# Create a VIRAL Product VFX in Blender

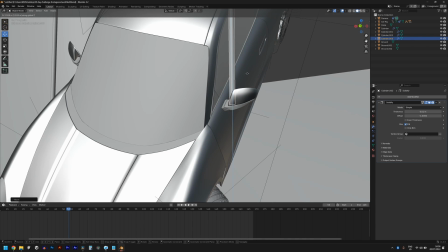855s
but that's what challenges are about you just have to get it out unfeelingly that day
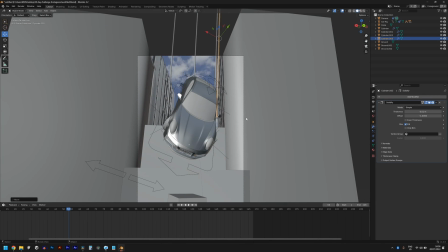863s
cool let's see how this looks hope this is going intersecting with the car
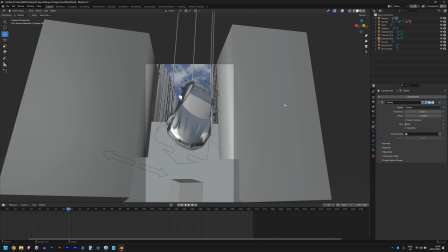868s
okay it is we can fix that yeah this looks this looks nice yeah looks like the car is being held so the last thing
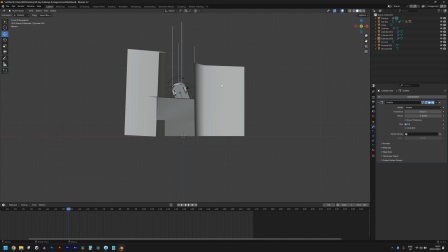876s
i did was to attach this to other parts of the
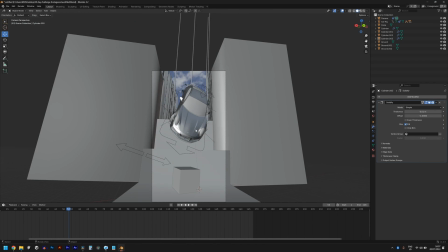881s
building so you can either leave it like this which actually works let's play it yeah
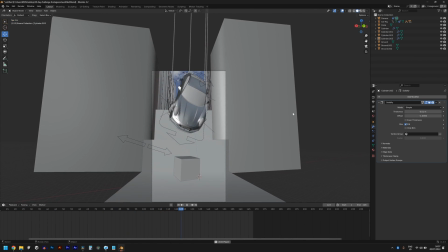886s
since we can't see the top we can assume there's something holding the building down but then i don't want us to do this because it looks like
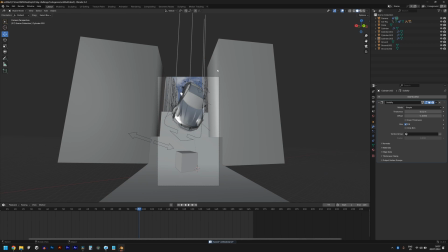894s
it's just been attached to the sky so let's attach it to the actual building click on each of these cylinders
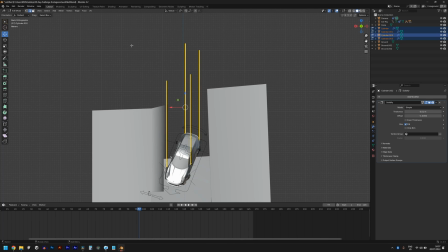900s
and go into edit mode and alt z so you can see the transparency
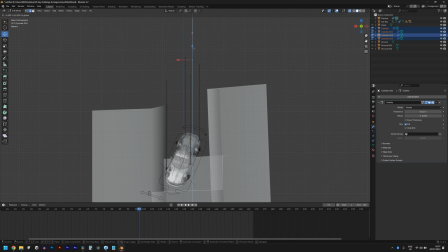907s
select the top and drag it down to this level and select this and drag it down to similar level
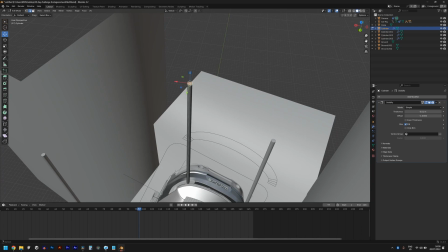918s
cool select this top this top face now shift right click so you can add
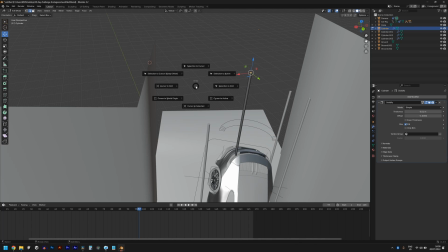927s
the cursor here then do a shift s and select it to cursor so it basically just stretches in that
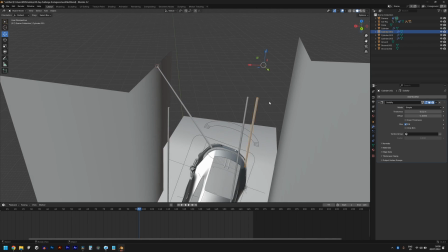935s
direction and for this let's connect it somewhere on this wall like somewhere here i
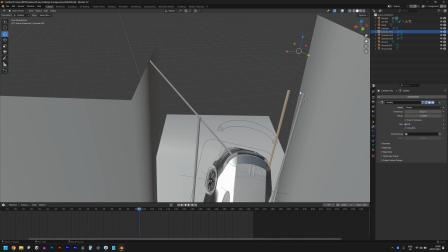942s
see how that looks okay let's continue to the edge here go into edit mode select that face and shift s selection to cursor yeah and for this
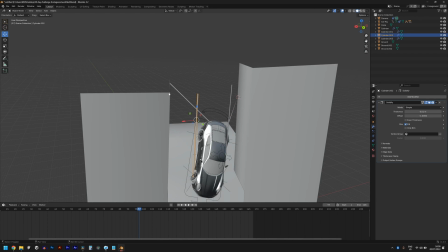954s
guys let's connect this to this edge here edit mode shift s selection to cursor and the same thing here too why is this thing having
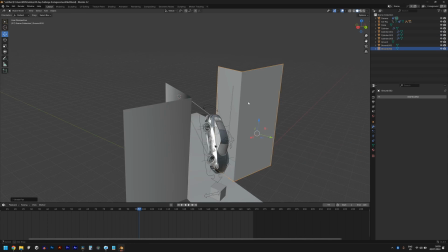966s
this weird shading let me shade flats yeah I
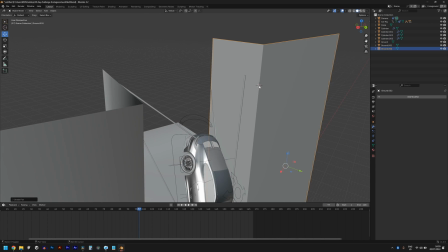971s
was finding had seen the edge so click somewhere here and
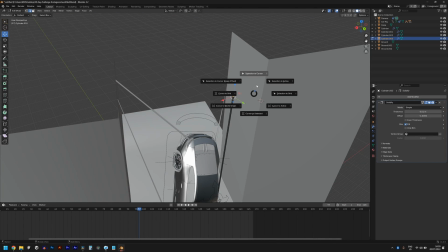976s
click on this shift s selection to cursor yeah
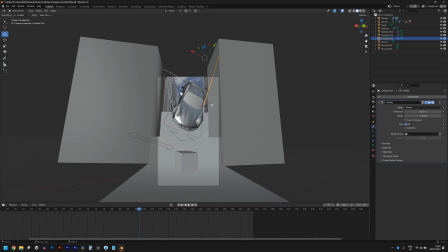981s
now it depends on how how it looks you need to make it look natural yeah this looks very weird i must admit yeah
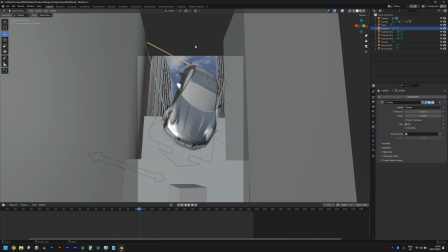990s
so just adjust it in a way that makes sense so for example if the
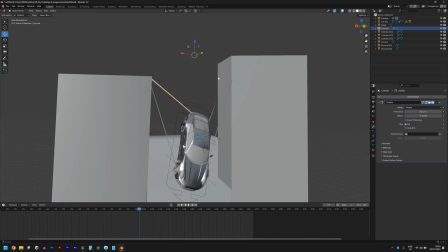995s
car is moving in this way i think it would make more sense to attach this
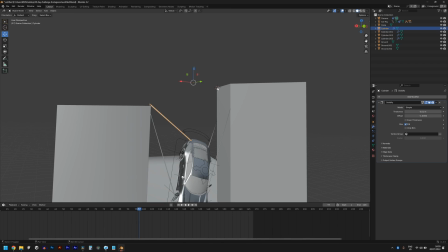1000s
to the top here let's see how that looks edit mode shift s selection to cursor let's see how this looks but yeah it seems
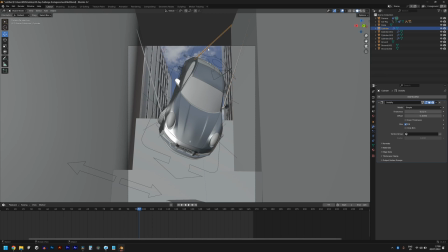1011s
like the tension is coming from here and here and this guy is balancing the
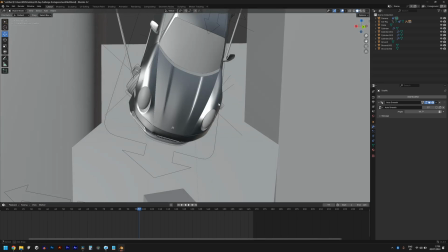1016s
tension over here yeah okay let's see what's the third one okay we can't see
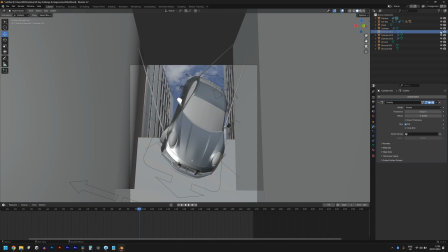1021s
this one we can't see it in frame oh we can let me hide it let me see it needs to look believable okay i think it's a lot better with just this three yeah depending on how you rotate the car will determine how you align this so it doesn't look weird yeah i think this is a lot better this guy coming in here this guy coming in here looks balanced
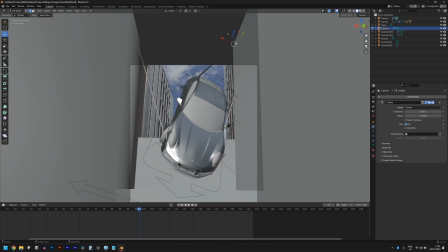1040s
then for this one let's take it a little bit higher let's just do this
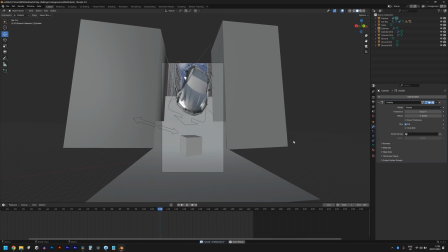1045s
yeah it looks more natural like that yeah so it looks like three strings are holding the car down nice let's see
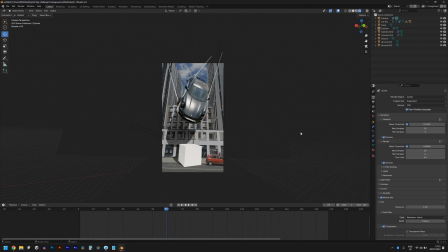1054s
in the rendered view okay this looks like a nice render yeah you see how it's casting a shadow here and also here let's delete the cube you don't need that anymore now it looks like our background is